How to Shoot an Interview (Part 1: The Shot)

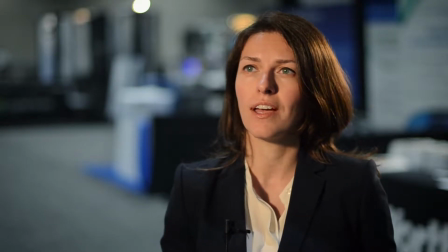Today I'm going to show you the shot for a simple single camera interview setup.
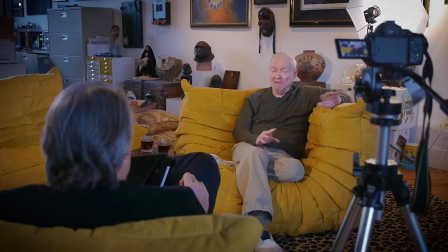And in future installments, I'll be discussing lighting, sound, and interviewing techniques.
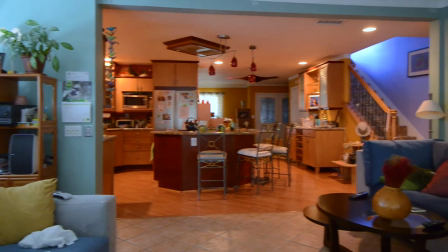The first order of business on any shoot is to figure out what the shot is.
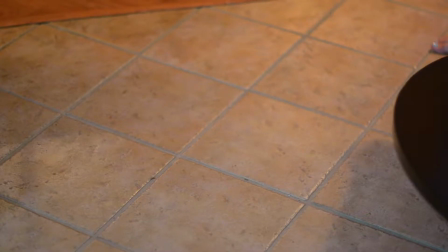For an interview, that usually means what is the background. So with that in mind, figure out where the person will sit or stand.
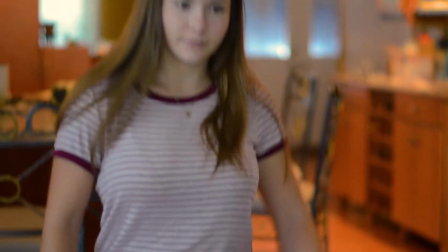Don't do anything else until you've found the spot and the shot.
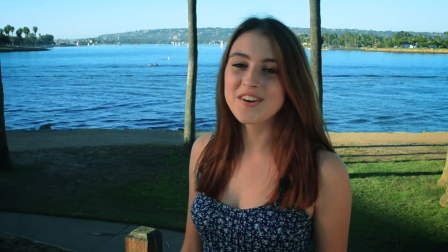You'll need to ask yourself whether you want the background to be in focus or out of focus.
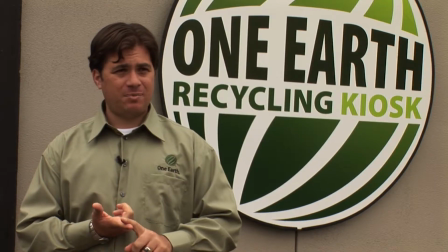If it's relevant to what the person is talking about, you may want to showcase the background.
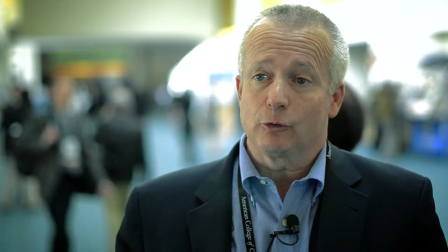If you don't want the viewer to be distracted by it, you'll want the classic shallow depth of field look, so the background becomes a design element.
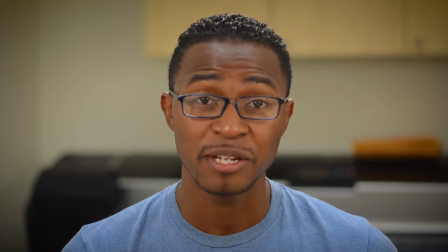If the subject is talking to the camera, you may want to frame them in the center of the screen,
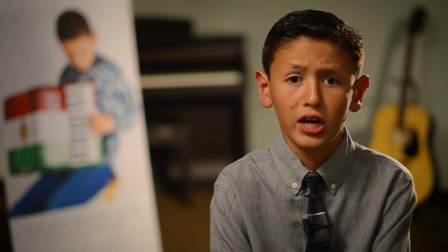unless you're leaving room on the side for a relevant piece of background or some kind of graphic or text information.
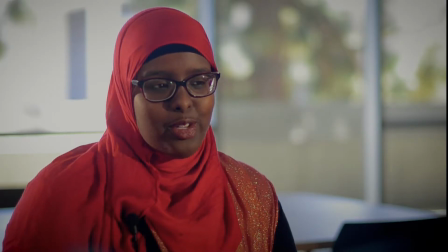Most documentary or news-style interviews are off-camera setups. The subject is talking to an interviewer, who is next to the camera.
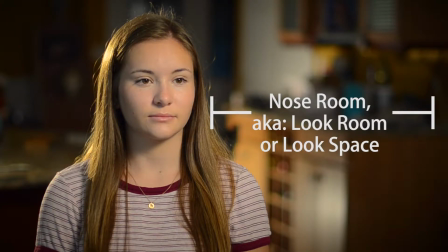In that case, you want to frame the shot with nose room or look room to the side the subject is facing.
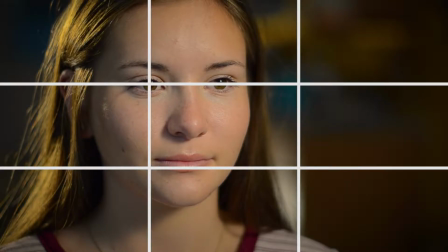The rule of thirds for interviews applies with framings from as tight as extreme close-ups all the way out to a medium close-up.
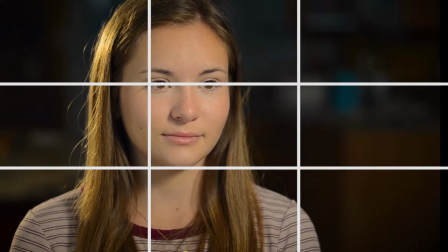And that rule is the eyes should lie on the top third line. There should be little or no headroom.
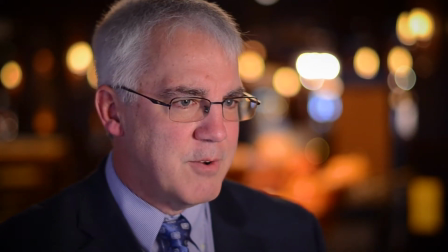In fact, sometimes you need to let the very top of their head go out of frame. It's the most aesthetically pleasing look, in my humble and experienced opinion.
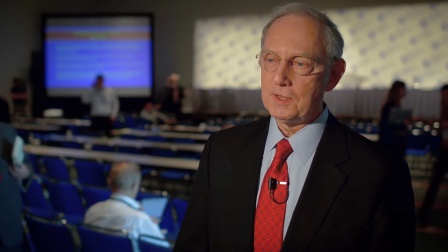Once your interview is framed wider than about the top of the rib cage, the rule for the eyes no longer applies.
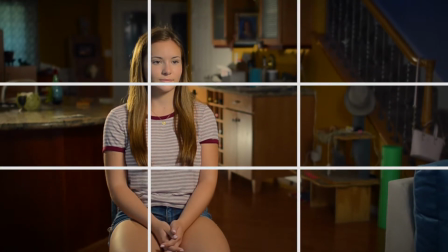Because as your frame gets wider and wider, the headroom would be way too much if you put their eyes on the upper third line.
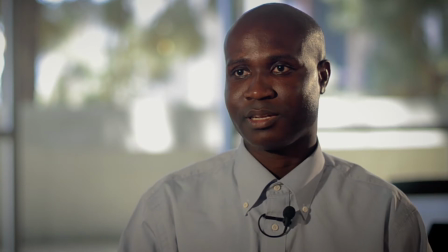Another rule I like to follow for aesthetics is a bit awkward to talk about, but it's very valid.
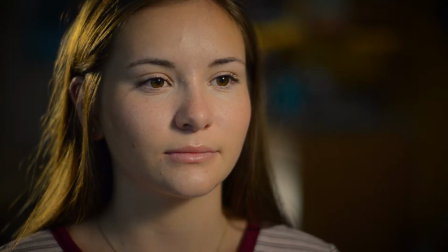The older the person is, the wider the framing should be. Young people's beautiful skin can handle close-ups better than wrinkles.
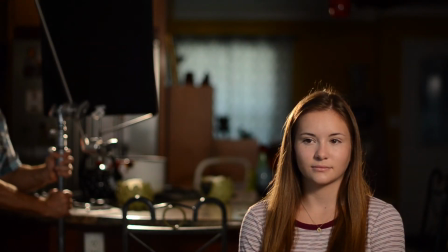So that's all I have today for The Shot. Look for the other parts of this series where I discuss lighting, sound, and interviewing techniques.
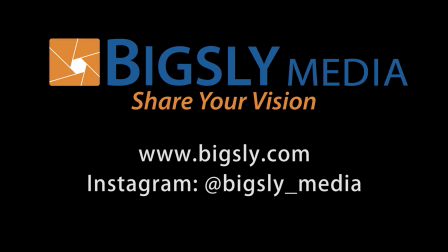Until next time, look for more video blogs at Bigsley.com.